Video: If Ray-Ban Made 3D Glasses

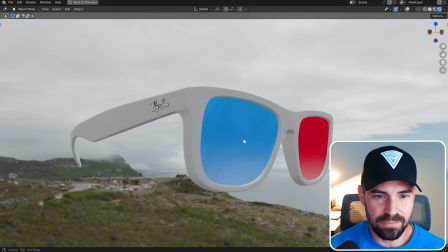And now we have glasses that look pretty good,
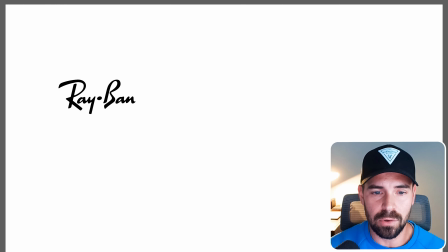but to make something real and believable, we need to create labels. I feel like labels go a really long way in making something feel realistic. I love adding minor details.
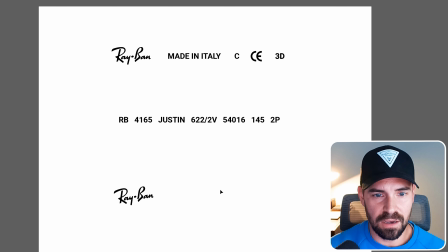So we will save this off, import this into Blender,
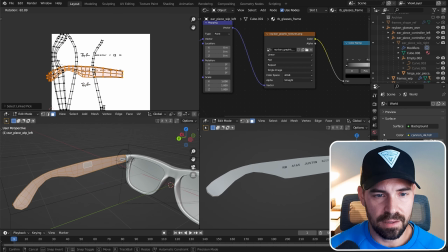and unwrap our earpieces and put our graphics on there so they look realistic.
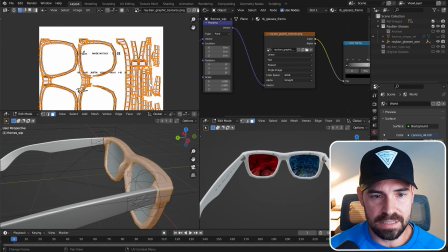And they're all over the main part of our frame, but it's easily fixable. We'll just unwrap it and move those UVs out of the way.
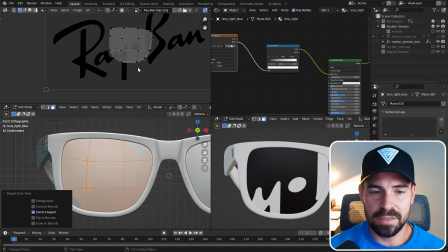Now we have glasses with labels. Ray-Bans would not be Ray-Bans without the Ray-Ban logo up in the top right corner
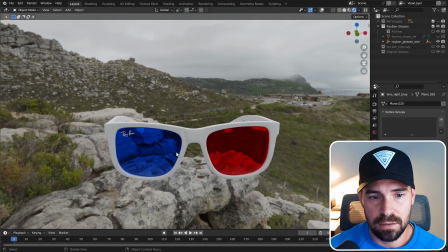of the right lens, the blue lens in this case. Looking good.
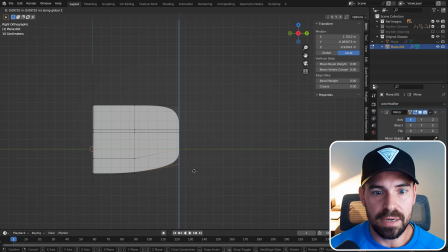I wanted to model up like some OG 3D glasses just to use maybe in the animation.
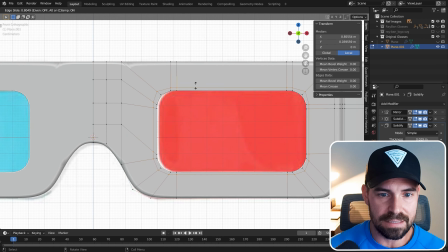I think it'd be pretty cool to do like a transition from the old glasses into the new glasses, maybe on like the opening frame.
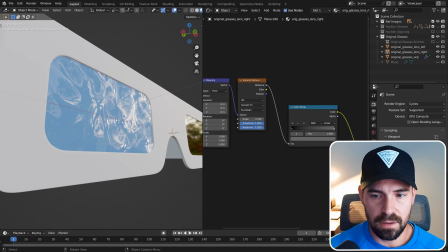So I'm just modeling these up, adding some real simple textures, and those look good.
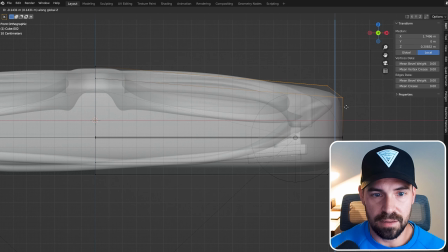The other thing that I thought would be rad in the animation would be if these glasses came with their own
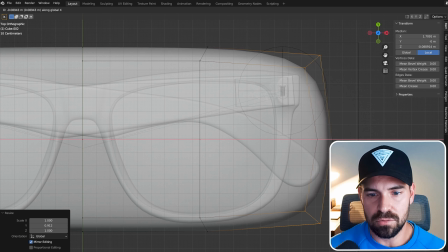case, like their own Ray-Ban 3D glasses case.
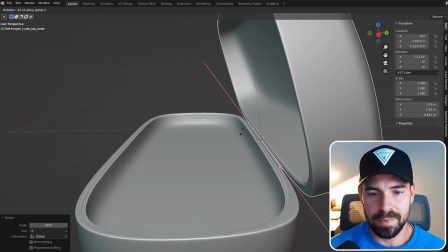So I'm just modeling up a case for these things real quick, giving it a rudimentary hinge so that it can open and close.
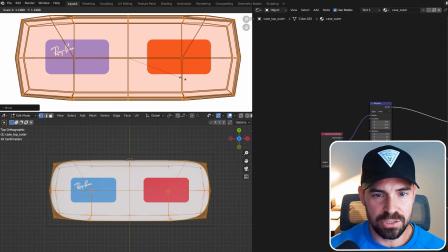Just paying some homage to the originals with a little graphic on the front,
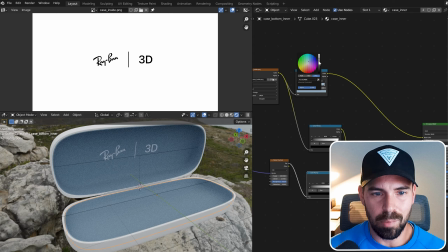and then just a little custom Ray-Ban 3D graphic inside of the microfiber lining on the inside.
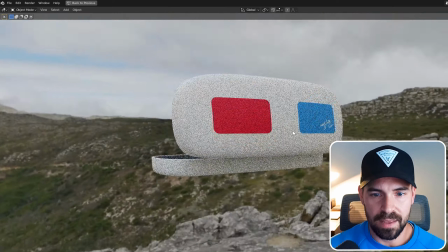I think kind of polishes this off pretty good. And there we have it. We have a nice little glasses case.
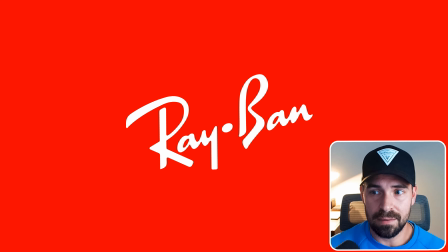Well, everything's modeled and made, and I think we're ready for a product reveal. So here you go.
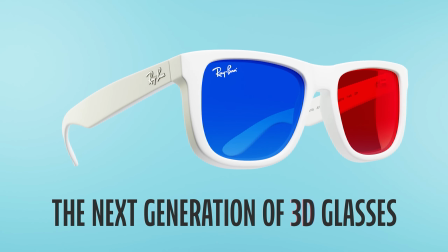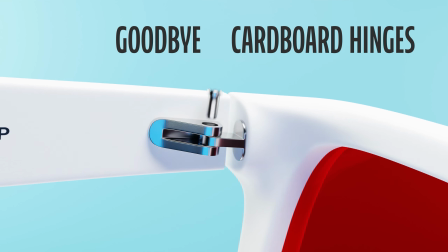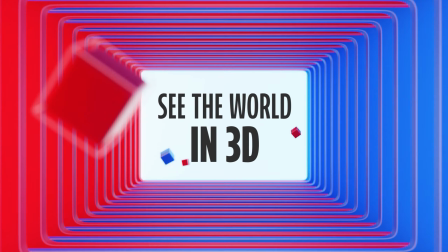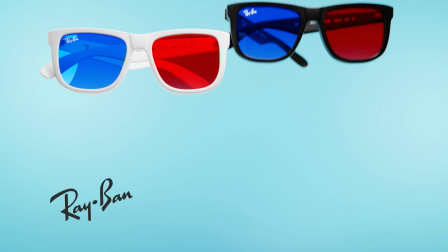I think that the answer to the question is that everyone would feel much cooler wearing these to the movies. And I definitely wish that these were a real thing. In fact, I had so much fun doing this project that I modeled another pair of Ray-Bans and turned them into 3D glasses.
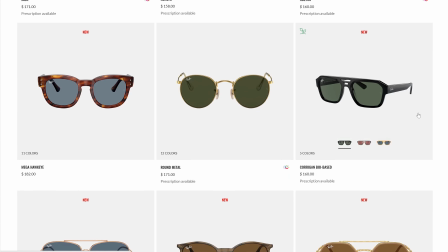For this one, I chose a model called the Corrigan.
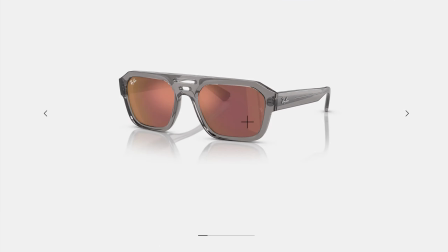This one's super cool because it has this transparent plastic with this metal frame in the earpiece that I thought would be super cool to visualize.
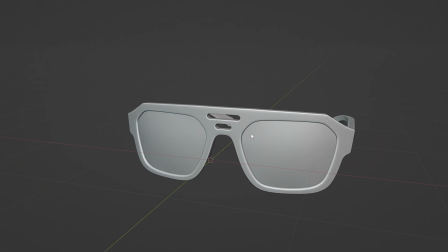So I modeled these up in Blender, and I didn't animate this version.
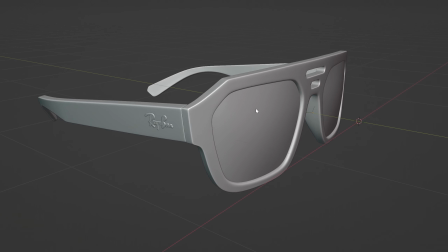I just created some still images, but I think that they turned out super rad.
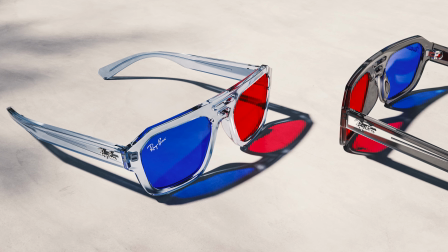I think I almost like this better than the white frame ones, just because they're pretty unique. But anyway, thank you so much for watching, and we'll see you in the next one.